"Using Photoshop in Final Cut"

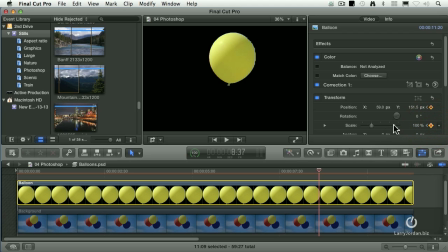[4:08]
Now, if I had just changed the setting, it would set a keyframe automatically. But let's turn this back on again.
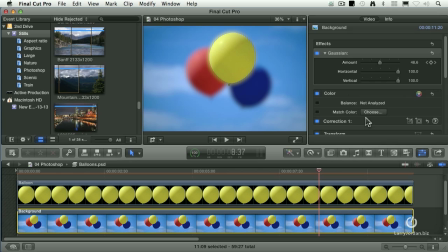[4:14]
And look at that. All we have to do... This is so cool. All we have to do is select our balloon, and we're on the keyframe, and I want to scale it up so it's about that big.
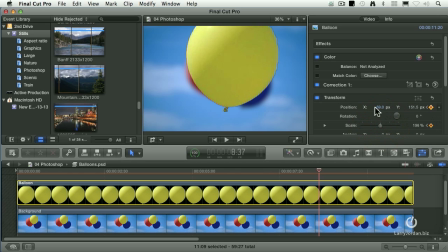[4:27]
And then, about there, I want to have it move horizontally over in this direction. Now, if it moves too far, I'm going to see the yellow balloon behind it. So I move it just far enough so I don't see the yellow balloon,
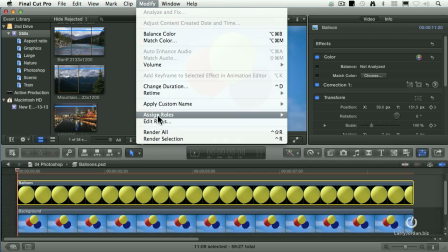[4:41]
and because it's going to be a whole lot better if I let this render, we'll just render all, let this thing do its thing.
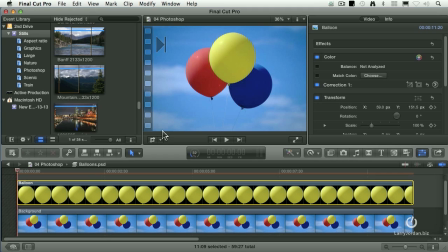[4:48]
I didn't actually damage the background. I've just blocked the background with a larger foreground. Then I gave the illusion of a lens changing focus by having the background go out of focus while the foreground zoomed in and moved to the right like it was slowly drifting in the breezes.
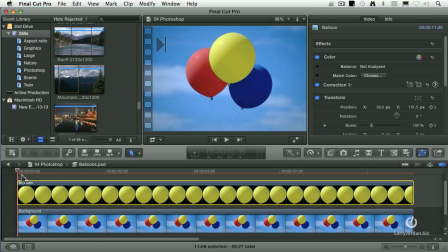[5:07]
All right, with that being done, let's just take a look here. And I'll hit this in spacebar. And there's our balloon starting to move and getting caught in a wind and blowing sideways.
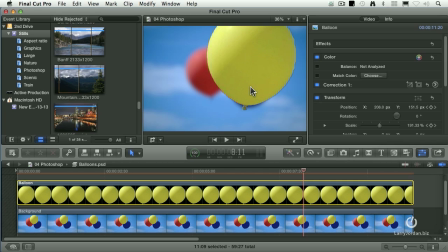[5:22]
Look at that. And your eye obviously follows this because it's getting bigger. It's in focus. It's brighter than everything else. How would you not follow that yellow balloon? And to reinforce that depth, notice how the background is going out of focus. That is just so cool.
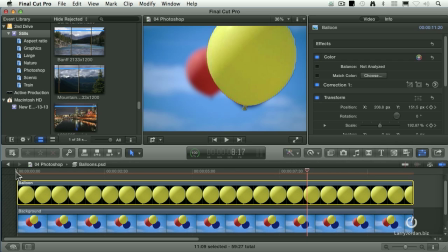[5:40]
A very simple Photoshop treatment, given very simple effects inside Final Cut, leads to a stunning result inside the timeline after you're done creating it.
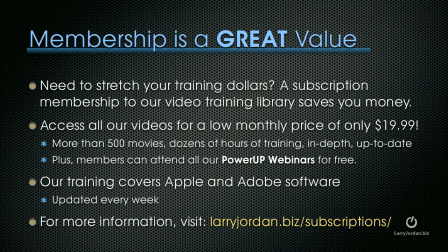[5:51]
If you need to stretch your training dollars, a subscription membership to our video training library saves you money. You can access all our videos for a low monthly price of only $19.99. That's more than 500 movies, dozens of hours of training, all in-depth and up-to-date.
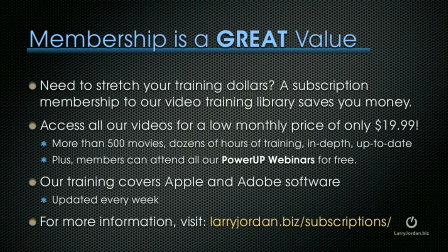[6:09]
Plus, members can attend all our power-up webinars for free. Our training covers Apple and Adobe software. We update it every week. And for more information, visit
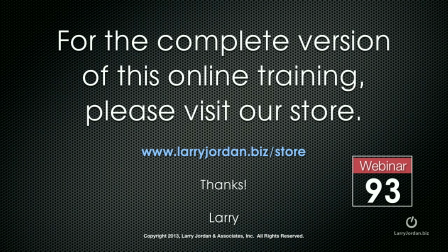[6:24]
larryjordan.biz/subscriptions. This has been an excerpt of a recent power-up webinar on using still images inside Final Cut Pro 10. For the complete version of this online training, please visit our store at larryjordan.biz/store and look for webinar 93.